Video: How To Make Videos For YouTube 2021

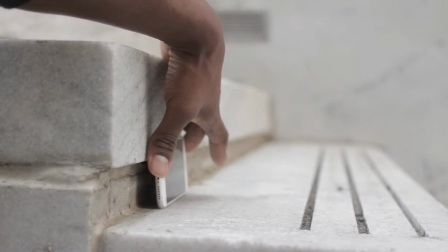4:09 If you don't currently own a tripod, you can still use whatever you have available to stabilize your shots and capture the footage needed.
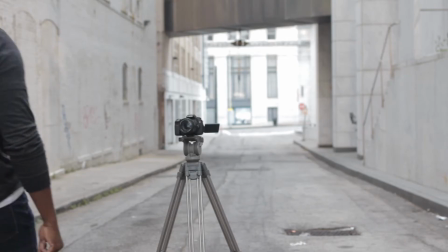4:17 There are essentially three core shots used to tell most stories.
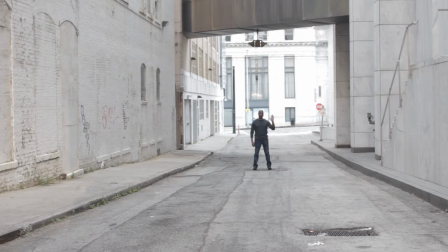4:22 These are the wide or establishing shot, the mid shot, and the close-up.
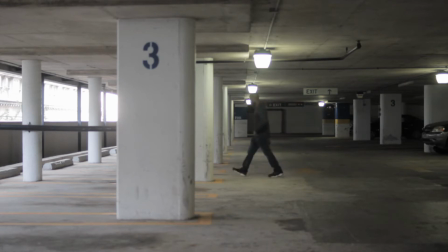4:28 The wide shot is typically used to establish time, place, and season of a story, and it's often the first shot you see.
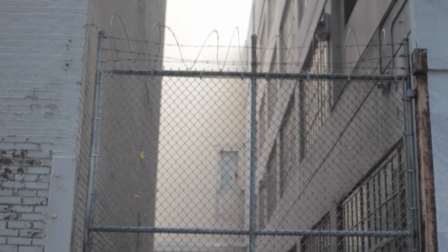4:37 It's also used throughout a story to mark the passing of time or as transitions from scene to scene.
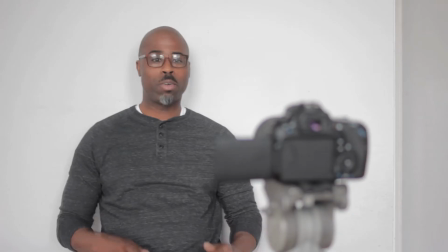4:44 The mid shot is the most commonly used shot in film and video, as it's used for both major dialogue and supporting action.
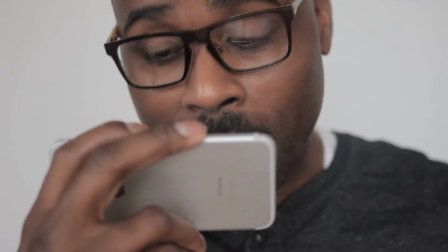4:53 Close-up shots are mostly used to show emotion, but can also be effective as establishing shots depending on the mood you are trying to convey.
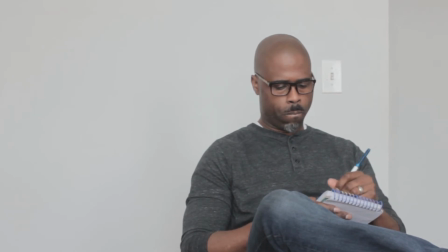5:02 Now that we have outlined a few of the core mechanics behind creating your best possible YouTube videos,
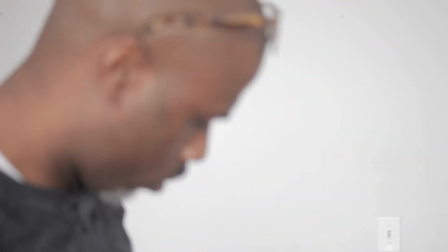5:09 let's step through how to use them in a real-life situation. For the purpose of this demonstration,
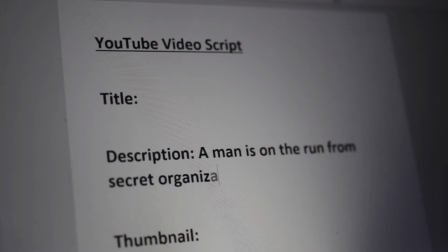5:16 let's say our video or film is a narrative about a man who is on the run from a secret organization, and he has 30 seconds to tell his story via video message before he is captured again.
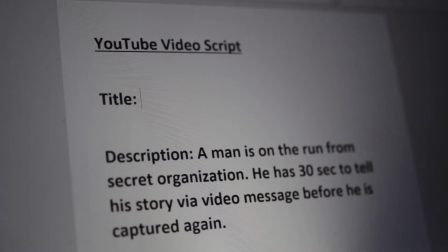5:30 Following our previously discussed steps, let's first think of a great title for our YouTube video. Let's call it Man on the Run. While we're at it, let's go ahead and brainstorm about what a good thumbnail would look like.
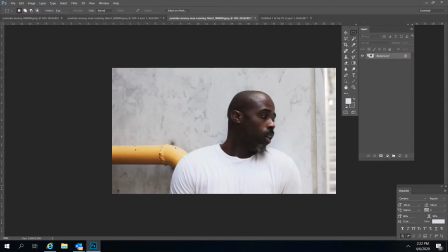5:45 Maybe a man running, or a close-up looking afraid.
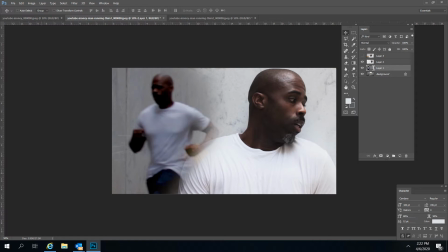5:50 There, that's it. A close-up of a man running, looking afraid.
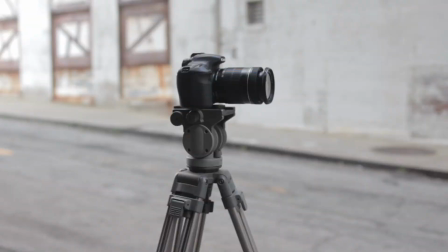5:56 Now, since this is a man on the run, let's shoot this outside in natural light.
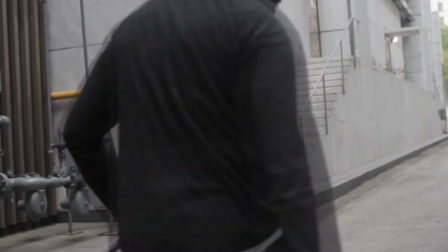6:01 Shooting in natural light during the right time of day will allow you to exclude the use of additional lighting in most cases.
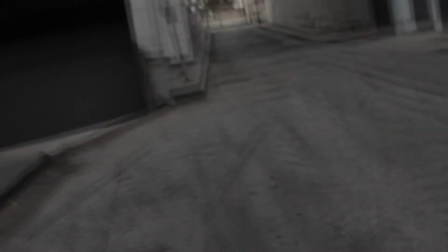6:10 Starting with our wide establishing shot, let's choose an area that fits our storyline,
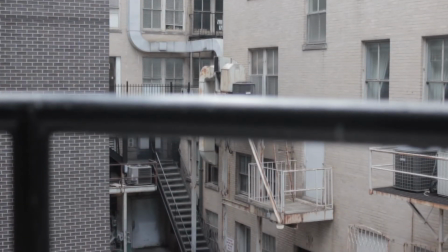6:15 such as an urban landscape with lots of intricate buildings and structures.
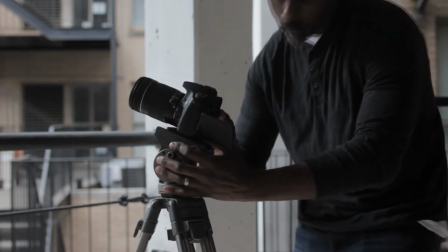6:20 To film it, I would suggest getting up as high as possible to get a nice aerial establishing shot.
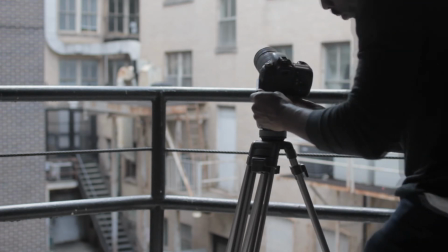6:27 If you can't get up high, not to worry. Just shoot from a wide enough perspective to capture where the story is taking place.
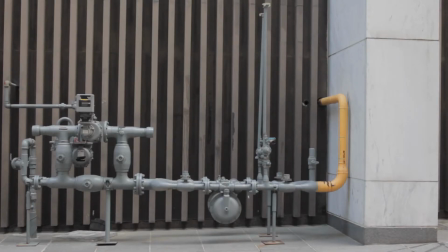6:35 Next, let's capture our mid shot.
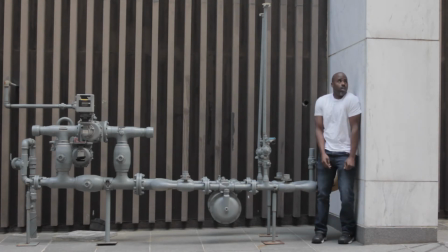6:38 In this scenario, we are going to use this shot to immediately grab the attention of our viewer by showing action in progress.
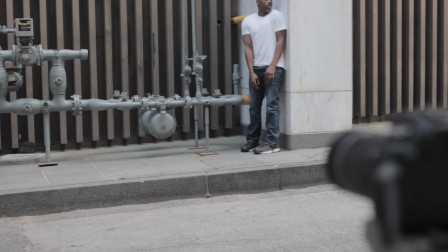6:46 This also allows us to establish our main subject or character. Finally, with our close-up shot, let's tell the story.
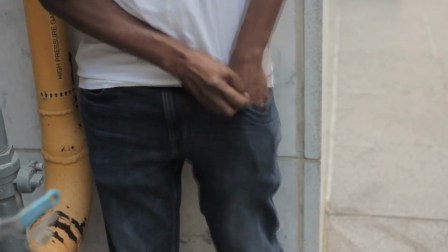6:54 Since our story is about a man leaving a video message, we're going to shoot some of the close-ups on an actual phone.
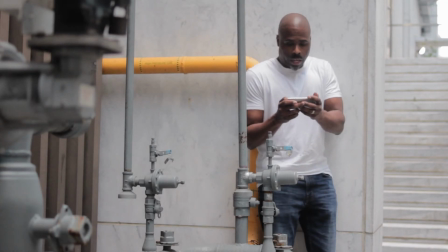7:02 Doing this brings the viewer closer into the story and world we have created, and gives us our main dialogue audio without the use of additional audio equipment. Now take a quick look at the results of our sample demonstration video.
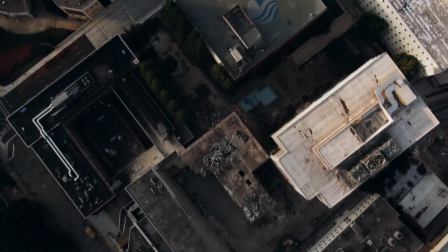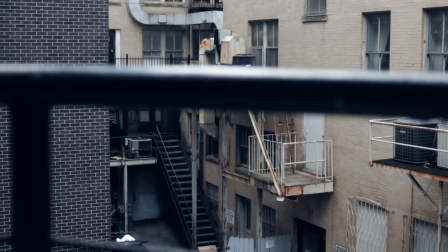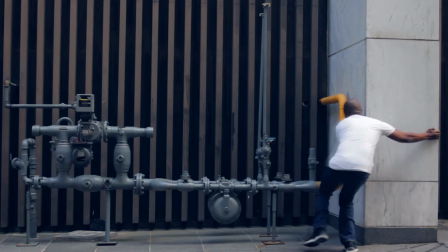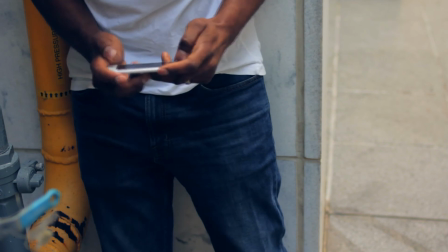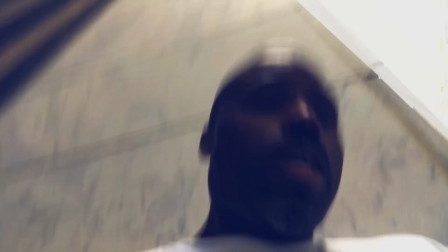7:42 My name is John Barber. I've been kidnapped by a secret organization.
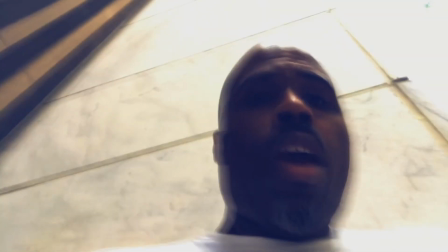7:50 They're out on my trail. If anybody finds this phone, the organization is in Atlanta, Georgia.
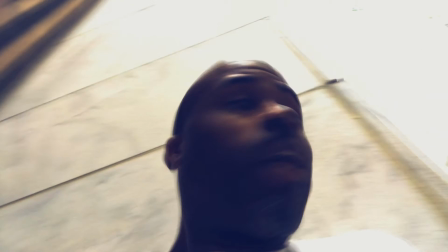7:58 They're holding us in 44 Marietta building in the basement. Please help. Oh, shit.
We will be covering editing videos for YouTube at another time,
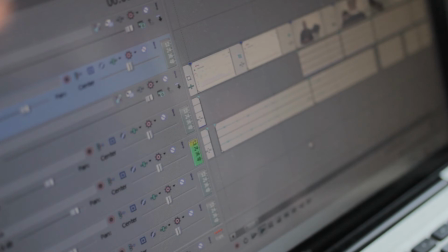8:14 but you should now have a grasp of some effective ways to approach filming yourself alone.